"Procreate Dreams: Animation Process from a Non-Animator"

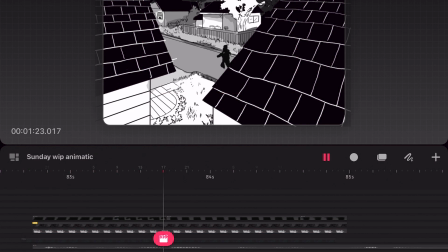On my feet, there's no way I could find Clara.
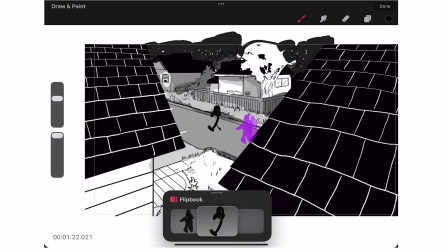This two second clip is part of a longer project I'm working on in Procreate Dreams, and I thought I'd show my personal process for it from a non animator perspective.
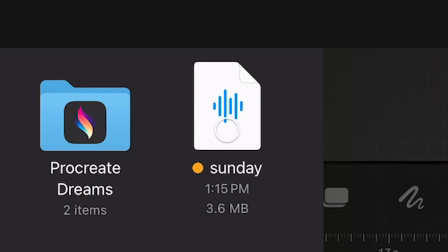First off, I made a rough cut of the audio and imported it into Dreams. This is going to be my guideline for project length, which can be seen right here.
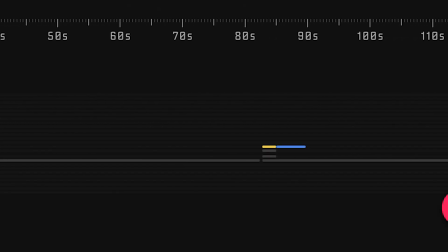And as I listen over and over to the dialogue, I play images in my head like a movie, and I make my initial scribble for a shot I think may work.
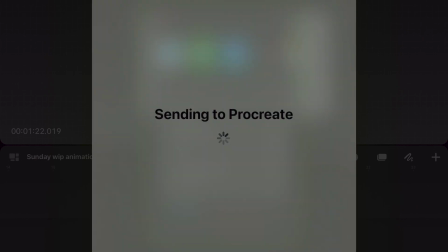I then import the frame to procreate drawing so I can access the perspective grids and when I get in there I end up increasing the canvas size
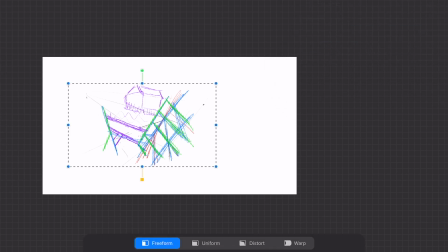because despite thinking I know the frame that I want I really want to give myself room to change my mind especially for the final edits and by increasing the size I give the possibility of different camera movement or crops if it ends up fitting the pace and then I won't have to redraw anything.
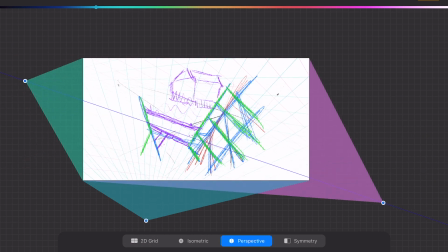I then take some time to map out perspective or consider other options that I find organically from just experimenting.
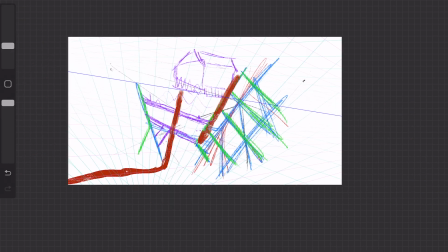At this stage,
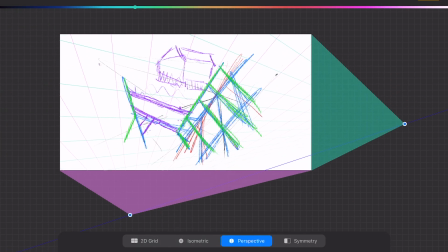I try not to stay wedded to my initial idea because I have no idea if it was a brilliant first move or just a generic concept I needed to get out of the way.
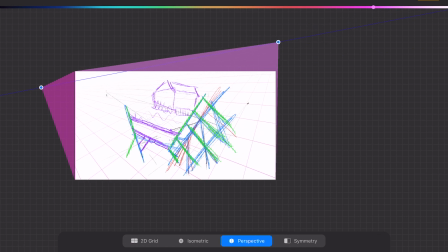I also have to keep in mind the general tone of the shot because despite liking steep angles and perspective because it's simply fun to draw,
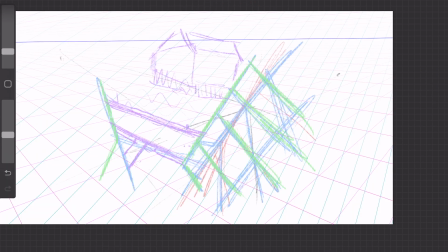it needs to have fidelity to the world that I'm creating.
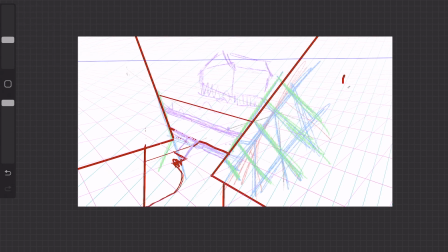And for this moment, the world needs to seem still and regular, but also have a bit of an imposing quality,
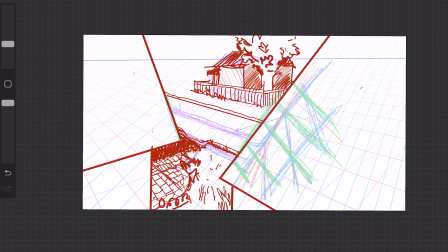which I thought could be represented by the house's roof angles to give an impression of being closed in while in an open space,
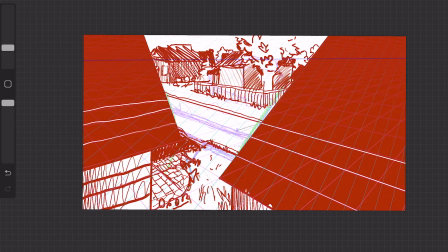as this is more of the psychological state of the character.
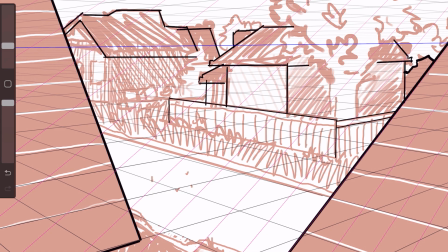When I'm making complicated perspectives or any kind of background, I always use a contrasting color to my final inks, just so that I know where everything goes.
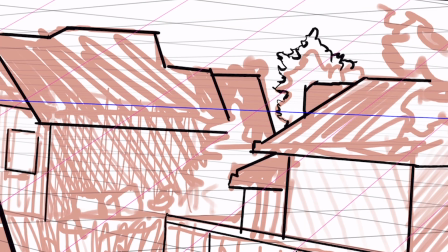I find it visually easier to work like this rather than inking over a sketch layer with only the opacity adjustment.
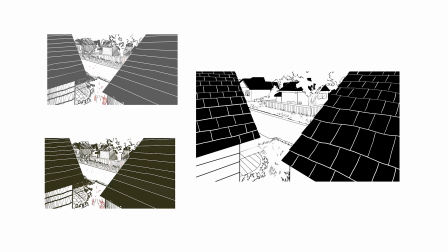However this may not work for everybody and in that case you could also just use a difference in values over direct color.
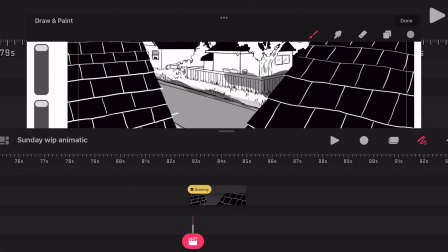Back in Dreams I start to fill in values on a layer underneath my inked frame.
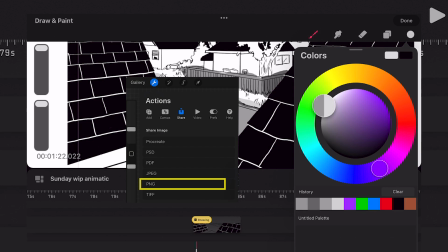Also noting that I exported the frame as a png file for the transparency.
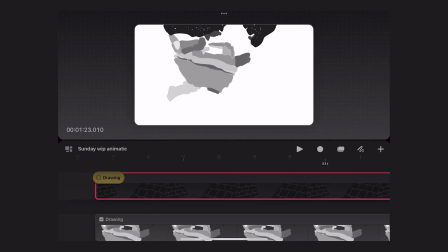I do not want to commit to a palette just yet but just have a rough idea of the values in each of the shots,
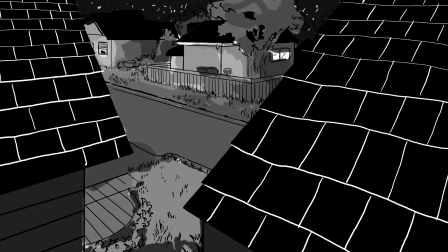I'll probably deepen the environment due to it being at night when I near to the final stages. Working in flipbook mode, I want to get a sense of where my character will be moving,
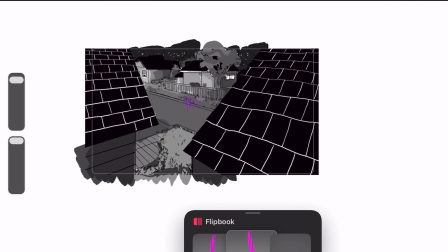even though how I get the character to move will be changed with frame rate to reflect the overall pace of the work,
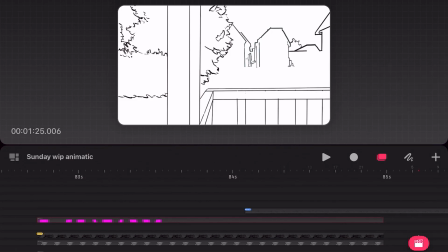and as I scrub through, I feel like changing the shot mid-dialogue to see how it may feel.
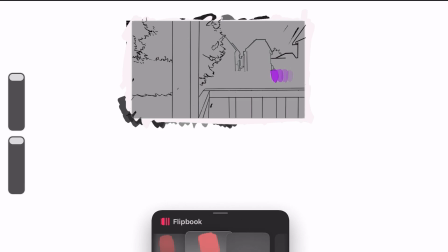On my feet, there's no way I could find Clara.
I like the look of that, and now I just add some blob motion in flipbook, indicating the continuation of the character's run,
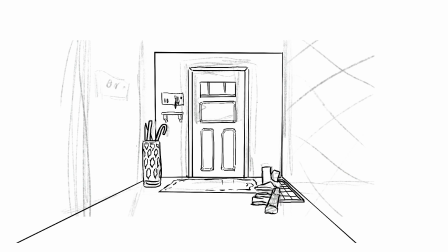and have an existential crisis about how much work goes into two seconds of animation.
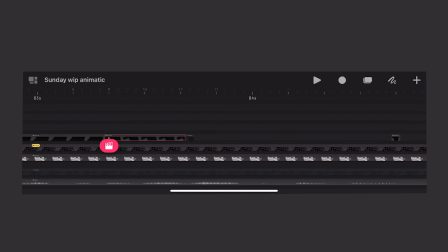So far this is how I'm using Dreams and how it's panning out for me. I have a lot of issues with it as well, but for now I'm just trying to work with what it is. I'll be updating this project when it's around the halfway mark. Thanks for watching, see you later.